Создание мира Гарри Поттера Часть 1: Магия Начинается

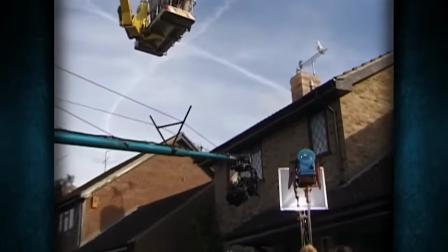[37:13]
Тисовая улица должна была казаться этим подлым, ужасным местом.
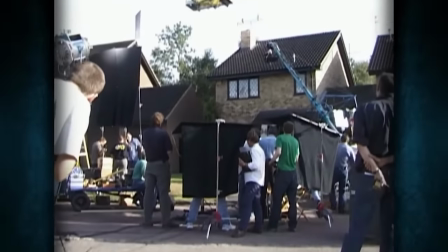[37:17]
И поэтому мы специально искали место, которое казалось, что убьет любой творческий потенциал или оригинальность.
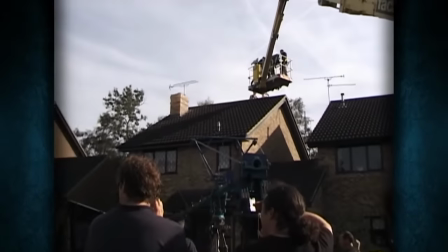[37:24]
У всех, кто решит там поселиться. Какое-то время мы снимали это в реальной локации, и очень сложно было снимать кадры с летающими совами.
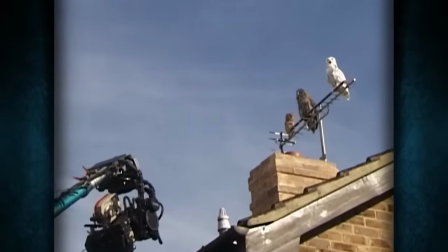[37:32]
И мы быстро поняли, что не сможем добиться то, чего хотим, если будем продолжать натурные съемки.
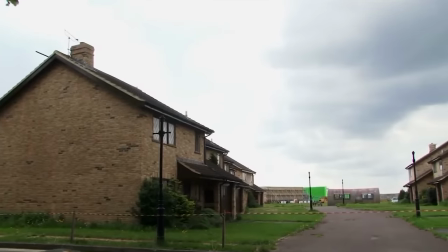[37:38]
Так что мы продолжили съемки уже на студии. Для этого мы построили свою тисовую улицу, скопировав даже мелкие детали.
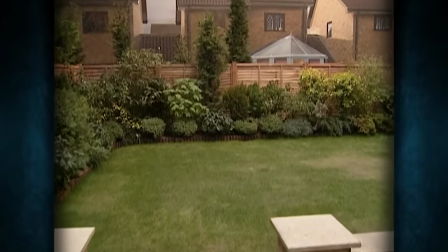[37:46]
Всего мы построили по 5 домов с каждой стороны. И при помощи нехитрой дорисовки на компьютере их можно размножить хоть до горизонта. Собственно, как раз такой запрос был у Криса, чтобы тисовая улица была бесконечно удручающей.
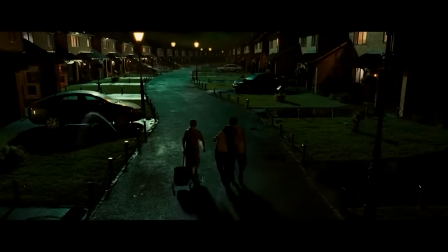[38:00]
И эти декорации мы использовали на протяжении всех фильмов. Создавать дом на Тисовой улице было весело.
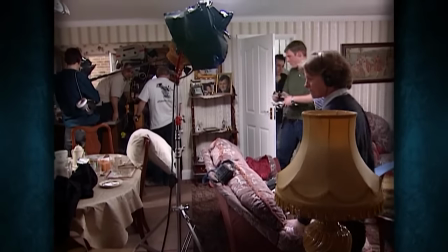[38:08]
Мы очень долго искали самые уродливые диваны, самую ужасную плитку для кухни, фасады, а на стены мы повесили самые безвкусные картины. Также мы разрабатывали самые бессмысленные награды Дадли. Например, за плавание на четверть длины олимпийского бассейна. Ну, то есть на очень короткой воде. Когда я получил роль, реквизитчики попросили, чтобы я принес из дома свои детские фотографии.
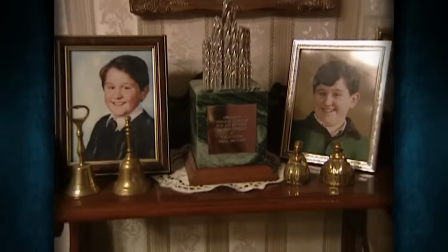[38:32]
И я принес. Причем столько, что все обалдели. Там даже были фотки с моим первым велосипедом.
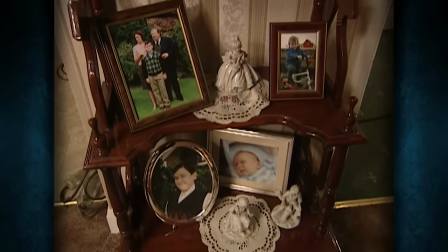[38:38]
По ним можно было всю мою жизнь документировать. И они были просто повсюду.
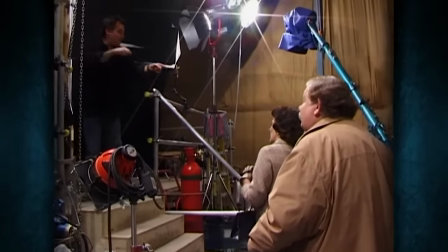[38:42] Вы его тащите за ухо, и уже в доме Гарри говорит свою реплику. Ты помнишь свой текст?
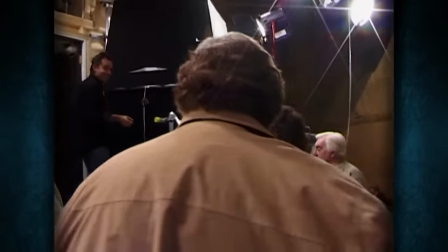[38:50] Ты даже не слушаешь. Ты снова думаешь о той подушке-пердушке.
Сложнее всего было сниматься с совами, потому что совы совсем не актеры.
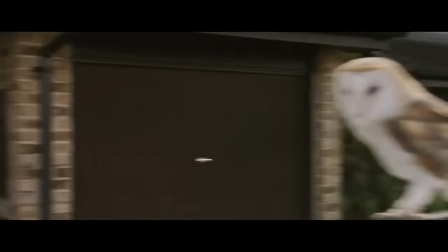[38:58]
Было несколько сцен, где я должна была смотреть на сову, а сова на меня. А совы смотрели в камеру, потому что она приближается, и сова такая, о, какая интересная штука. Гораздо интереснее, чем та тетка. Так что в итоге на фартук мне повесили дохлых мышей. И вот тогда уже совы стали смотреть прямо на меня.
Я запрещаю тебе сниматься в этом фильме.
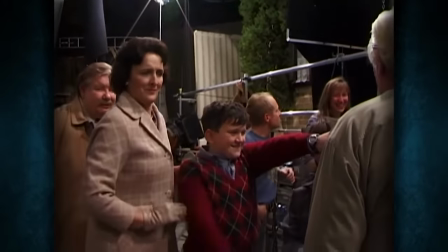[39:20]
В общем, сниматься было очень весело. К тому же мы постоянно дурачились между съемками.
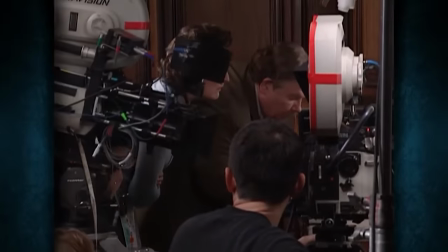[39:25] Меня зацензурили. Не надо! Не сжигай мое письмо! Нет!
Это был первый раз, когда я работал с Фионой. Хотя сейчас мы словно старая супружеская пара и общаемся по сей день.
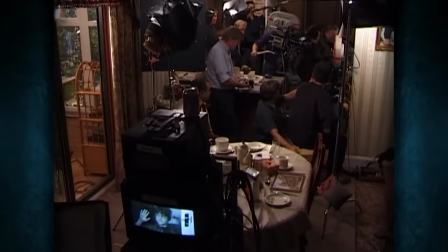[39:38] Дэн, глаза шире, голову выше. И в этот раз кричи гораздо энергичнее.
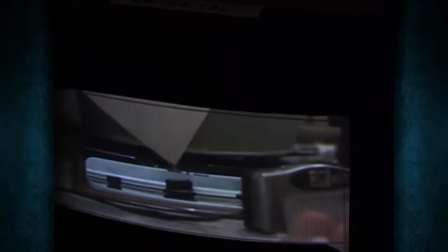[39:43] А также стучи ладонью по стеклу. Приготовились и начали. Ну где ты там?
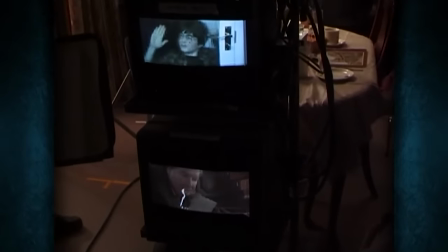[39:49] Не сжигай мое письмо! Четче, не сжигай мое письмо!
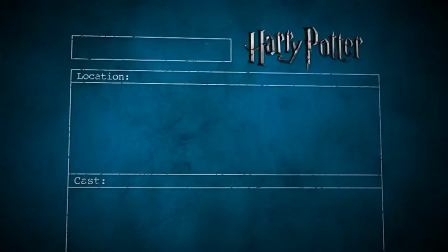[39:57] О, глаза расширились. Снято. Эй, Крис, скажи детям, чтобы они сильно удивлялись, глядя на потолок.
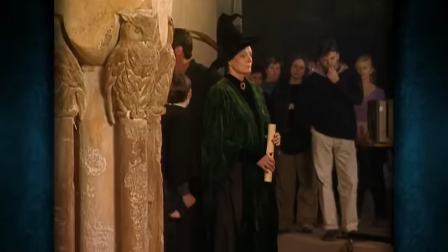[40:05] Я должен видеть это на их лицах. Как войдете, отыгрывайте удивление.
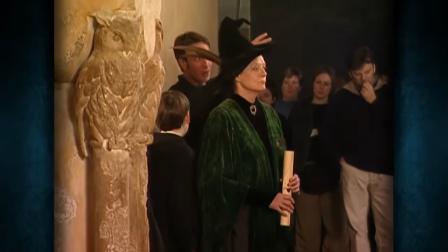[40:10] И начали. На потолок смотри. Двери пошли.
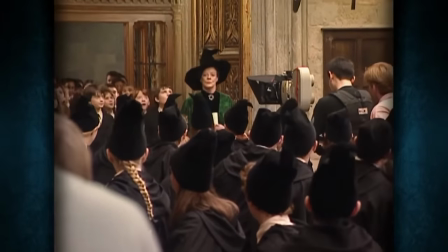[40:16]
Когда я впервые вошла в этот зал, я просто не поверила своим глазам. Настолько было красиво. Это просто волшебное место.
И снято.
В самом начале процесса мы собирались снимать большой зал также где-нибудь в реальной локации.
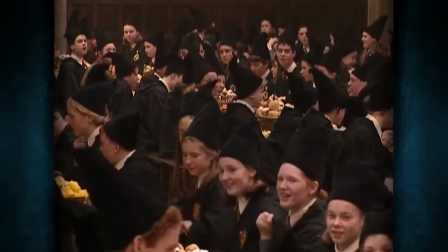[40:32]
Christchurch College в Оксфорде – это отличный зал. Это отличное место для вдохновения, но, к сожалению, не для съемок в нем.
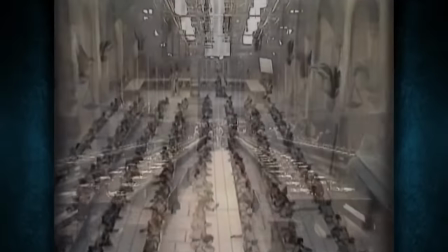[40:41]
Поэтому мы построили свой большой зал с блэкджеком и... Когда я узнал, что съемки будут в студии, я подумал, как они вообще себе это представляют? Это же каких он должен быть размеров? Мы долго обсуждали масштабы большого зала. Джоан Роулинг расписала, что там должно помещаться порядка 900 детей, которые должны там одновременно кушать, и мы поняли, что это просто невозможно сделать.
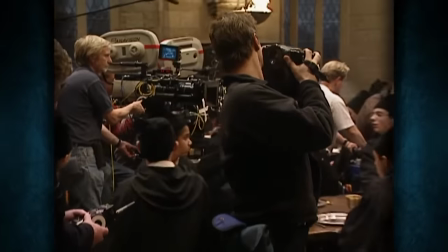[41:03]
И мы сократили габариты зала, что там могло бы поместиться максимум 400-500 детей.
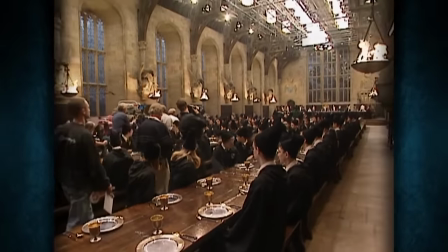[41:08]
И все равно получился просто громадный зал.
Я скажу раз, два, три, появляется еда.
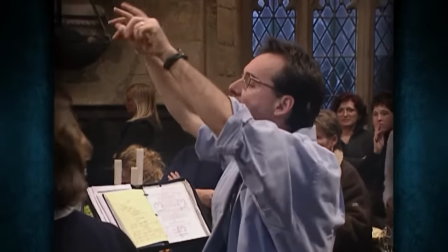[41:15] Приготовились. Раз, два, три, начали.
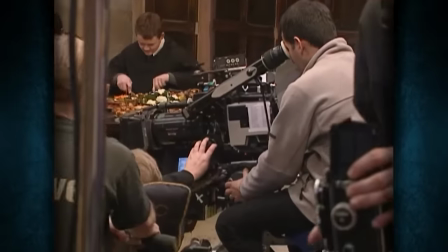[41:20]
И казалось бы, что это какая-то магия, которая никак не вписывается в реальный мир, но на экране это выглядит убедительно.
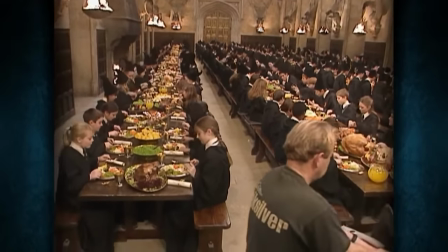[41:27]
Будто магия вполне вписывается в существующие законы физики и становится чем-то естественным.
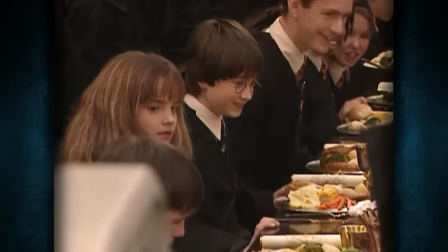[41:33]
И вот ты видишь, как стол наполняется едой, и ты веришь в это. Большинство декораций были сделаны из полистирола, искусственной древесины и прочего. Но многое из того, что находится в большом зале, сделано из натурального дерева и камня.
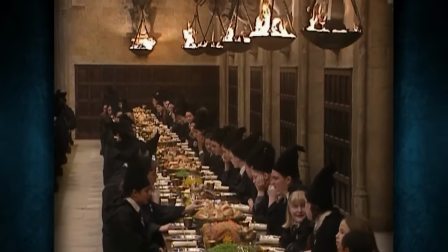[41:47]
В большом зале повсюду горел настоящий огонь, чтобы там было ощущение тепла и волшебства.
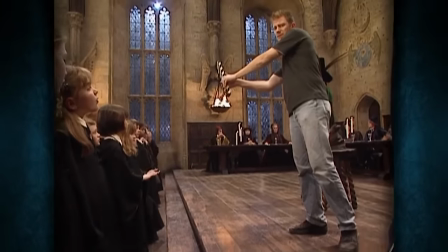[41:52] Камеры ДИЕ. Камера поехала!
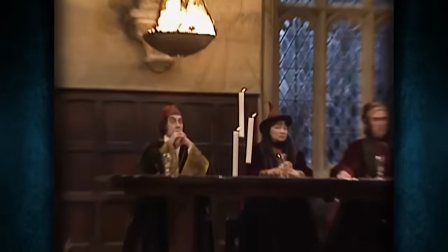[41:57]
Однако летающие свечи оказались тем еще решением, потому что мы с какого-то рожна решили сделать их настоящими, вместо того, чтобы использовать CGI-графику. И поэтому у нас над столами висели сотни летающих свечей на тонких лесках.
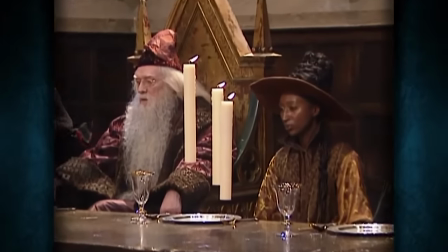[42:10]
Их всех нужно было зажигать перед каждым дублем, и все они были завязаны на хитроумной конструкции, чтобы казалось, что они парят.
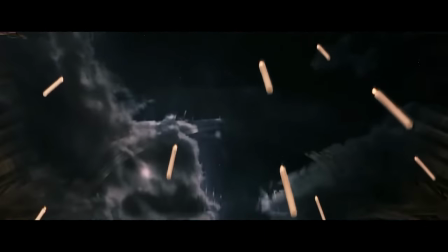[42:18] Это не настоящее небо. Просто потолок заколдован, будто его и нет вовсе.
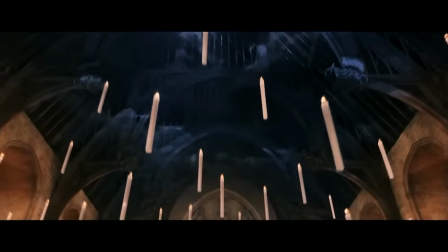[42:23] Я читала об этом в истории Хогвартса.
Нам удалось сделать пролет камеры таким образом, чтобы не было видно, на чем держатся свечи.
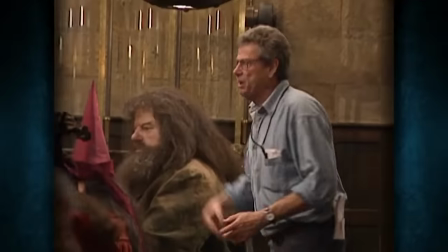[42:31]
Когда мы осматривали материал, все в монтажке аплодировали. Все благодаря Джону Силу. Это было настолько невероятно, что и не нужно было ничего отыгрывать.
В общем, ребят, это уже будет последний дубль.
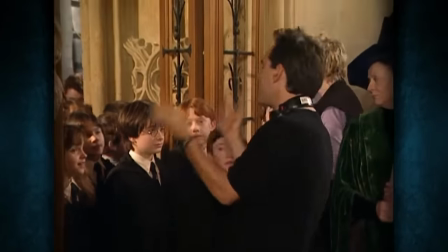[42:43] Нужно сработать идеально. Сосредоточьтесь на потолке и выдайте очень яркие эмоции, а то уже обедать пора.
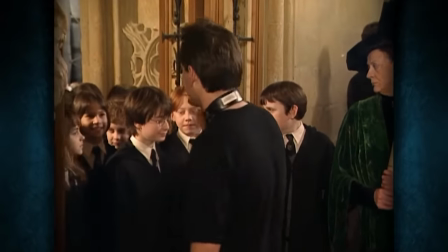[42:49] Тише, пожалуйста. Будь готова, я хочу увидеть твою великолепную улыбку.
Во время съемок сцен с таким количеством людей очень сложно организовывать перерывы. Сначала все полчаса выходят, а потом еще полчаса рассаживаются.
Кто с 14-го стола?
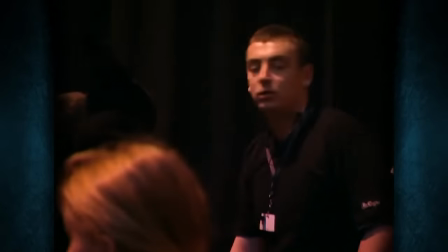[43:03] У нас 11-й. А с 14-го где?
Я чрезвычайно поражен уровнем организации и особенно контролем детей. Как вообще можно собрать сотни детей в одном помещении, не устроив тотальный хаос?
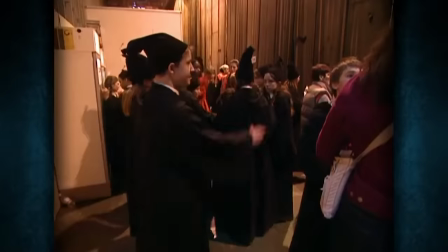[43:15]
А тут даже никто не ныл. Да и вообще, они были довольно заинтересованы процессом и показали отличный результат.
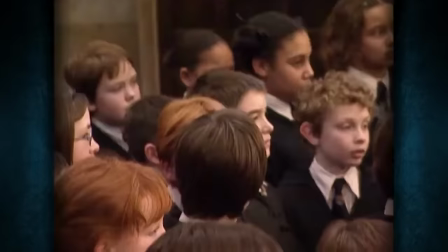[43:21]
А я напомню, что их там было 300 человек.
Попрошу тишины. Дэн, сделай шаг назад.
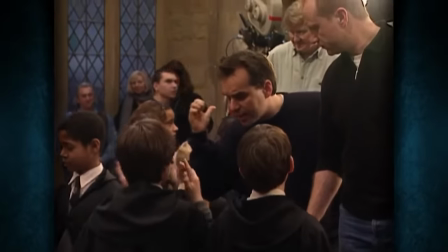[43:29] Рупер, чуть ближе. На камере фокус поймали?
Крис руководил съемками в большом зале, когда там было порядка 350 детей.
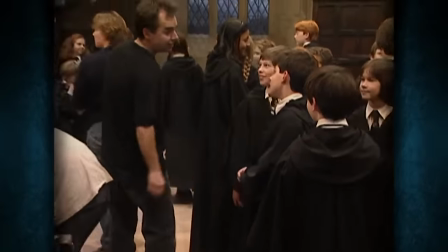[43:36]
И при этом со всеми детьми он общался на равных, очень легко, как будто они были знакомы всю жизнь.
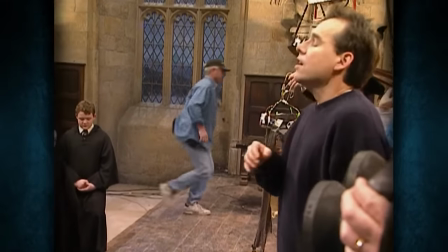[43:43] Так, пишем звук. Все понял? В общем, расслабься, расслабься.
Я в шоке с него. Если бы я им был, и вокруг меня бегало сотни детей, я бы сорвался на них. А он все время сохранял хладнокровие и был мил со всеми.
Ты напуган, ты не знаешь, что тебя ждет.
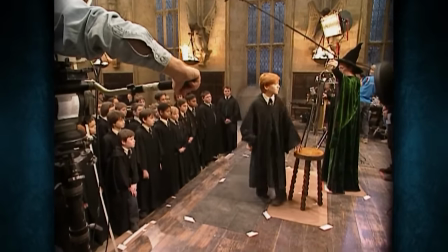[44:02]
Он помогал нам на протяжении всего фильма. Благодаря ему я научился очень многому.
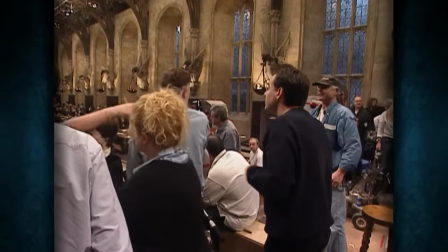[44:08]
И именно он сформировал меня как актера.
Все понятно.
У Криса был такой огромный энтузиазм.
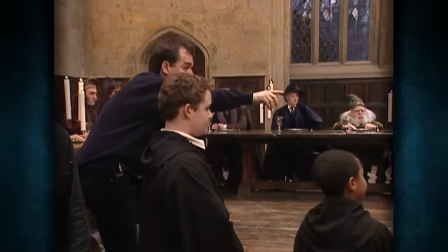[44:15]
Это то, что было очень необходимо в первых двух фильмах. Если бы мы попали на какого-нибудь другого режиссера, наши карьеры могли закончиться, так и не начавшись.
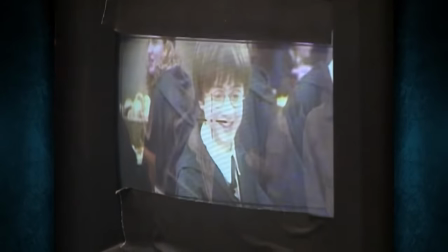[44:23] И снято.
Когда мы начали поиски режиссера, мы поговорили с несколькими действительно прекрасными режиссерами.
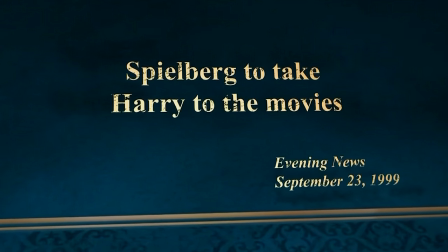[44:32]
Даже Стивен Спилберг проявил интерес. Это было для меня весьма примечательно. Но в итоге он оказался занят в нескольких других проектах.
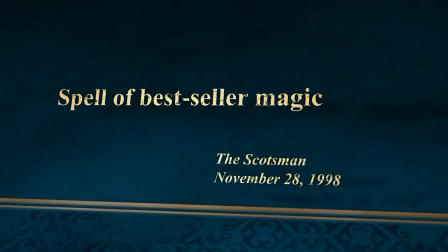[44:41]
И он решил заниматься ими. Когда я читал книгу, ажиотаж вокруг нее только зарождался. Я позвонил своему агенту и сказал: «Знаешь, мне бы очень хотелось снять фильм по этой книге. Я прям почувствовал, что это мое. Я увидел этот фильм в своей голове, когда читал первую книгу, и агент сказал: «Тебе придется встать в очередь. Есть около 50 других режиссеров, которые хотят сделать то же самое». И я такой: был ошеломлен. Я просто тогда даже не думал о конкуренции. Ну и потом она раздобыла список моих конкурентов, и я подумал: нет, просто ни единого шанса, чтобы я получил эту работу. Там были Боб Райнер, Стивен Спилберг, в том списке были все, и агент мне говорит: Warner Brothers хочет взять у вас интервью.